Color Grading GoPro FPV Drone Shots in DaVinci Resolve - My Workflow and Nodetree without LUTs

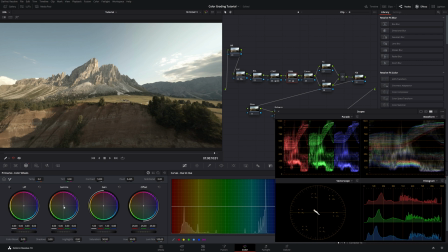(8:48)
Then we go underneath the gamma and counteract that push towards a warm direction. Being very gentle and keep playing around until you have a decent result.
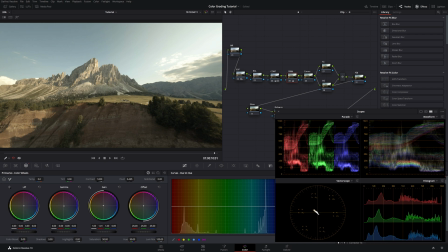(9:15)
Obviously, this would be much easier with a color panel from DaVinci, where you have like the knobs to turn around. We only have our mouse, but we can achieve great results with that as well. I think that's good for now. Let's check it out, what we did. So you can see we warmed our shot up a little bit, but we're still in the center. That's because we didn't change anything on the shadows. So we have them still black as they should be.
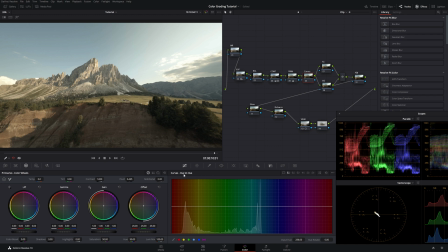(9:46)
Okay, for the curves, we go underneath the hue versus hue curve. We choose the blue. And what I like to do is I always push it towards the cyanish direction, just a little bit, keep the changes small.
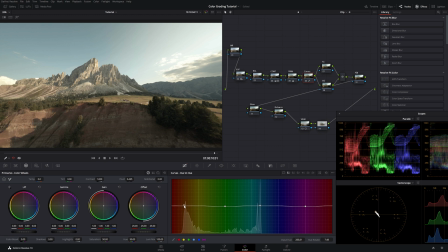(10:01)
Same goes for the yellow. Let's see. We could go for the orange and teal look, obviously, but I don't really like that too much. I prefer the yellowish direction. We could also introduce some saturation, bump that up a little bit in order to get some color separation.
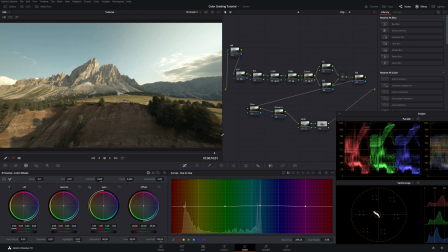(10:22)
So it's a very small change, as you can see, but in color grading, it's all about small changes. For the foreground and background node, I don't see a use for them right now, so let's just ignore them.
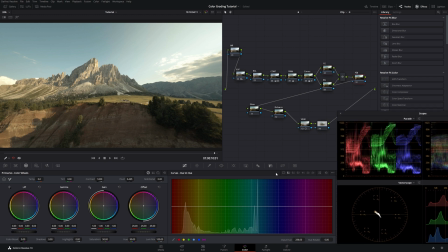(10:35)
Okay, for adjustments, as I already told you, most of the time I'm using adjustments to push in some mid detail. And we go for some additional sharpness. So when we look at the shot, it's much more crispier.
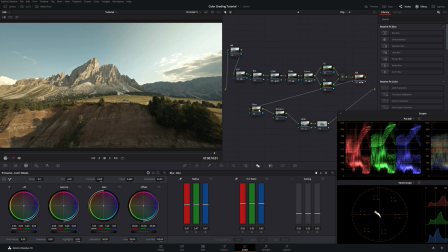(10:56)
Okay, now that we're done with the basics, we go on for the plugins, which one of them is Glow. And I really love Glow, it's just so, it makes the image so nice.
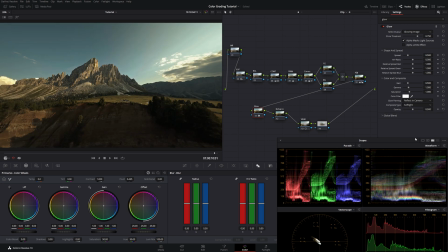(11:09)
We go for soft light, then we dial back the shine threshold,
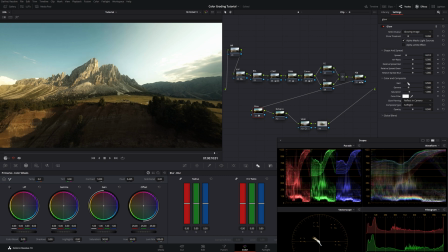(11:17)
we go back on the spread a little bit, then we increase the gamma,
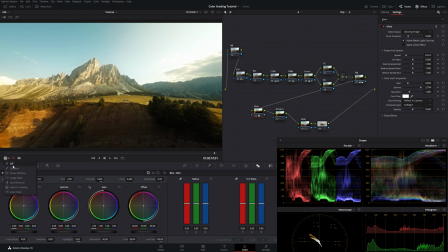(11:26)
just to keep some of these shadows alive, because I feel like they're way too crushed.
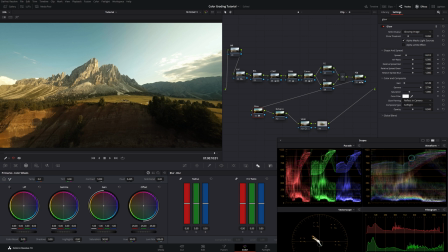(11:32)
Go back on the gain. Always keep an eye on the scopes, because we're a little bit high there. Go back on the gain a little bit, then we go for the gamma, push it up.
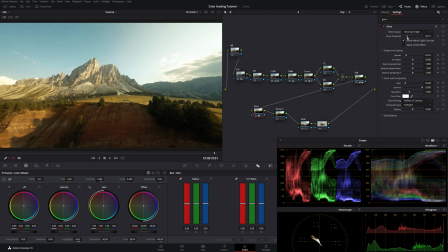(11:44)
Just play around with the sliders a little bit more. Then we go back on the saturation, I think. This is way too much. Okay, I feel like that's looking nice. Let's check out what Glow is doing to the footage.
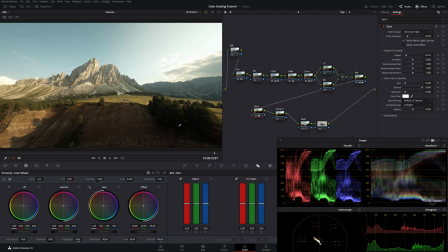(12:04)
See, always look at the center of attention, obviously. We're crushing our shadows down here a little bit, but that's not important at all.
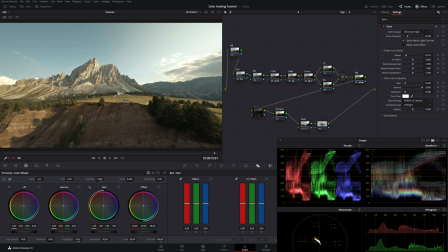(12:13)
We want to have the mountain shining very nicely, which is the case, in my opinion.
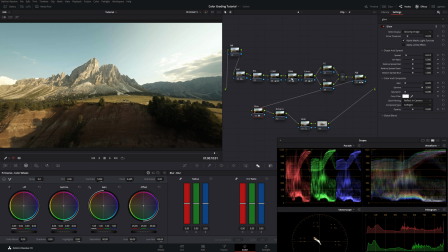(12:21)
It's a little bit hot on the highlights, I feel like, so we go back to the contrast node and we dial back our highlights.
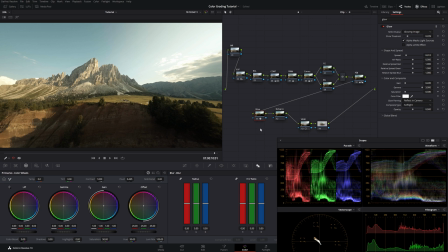(12:34)
Okay, looking perfect. Right now, we could also just leave it here. We could export it and we have a beautiful shot. But what I always like to do is to go on and go a little bit further than that.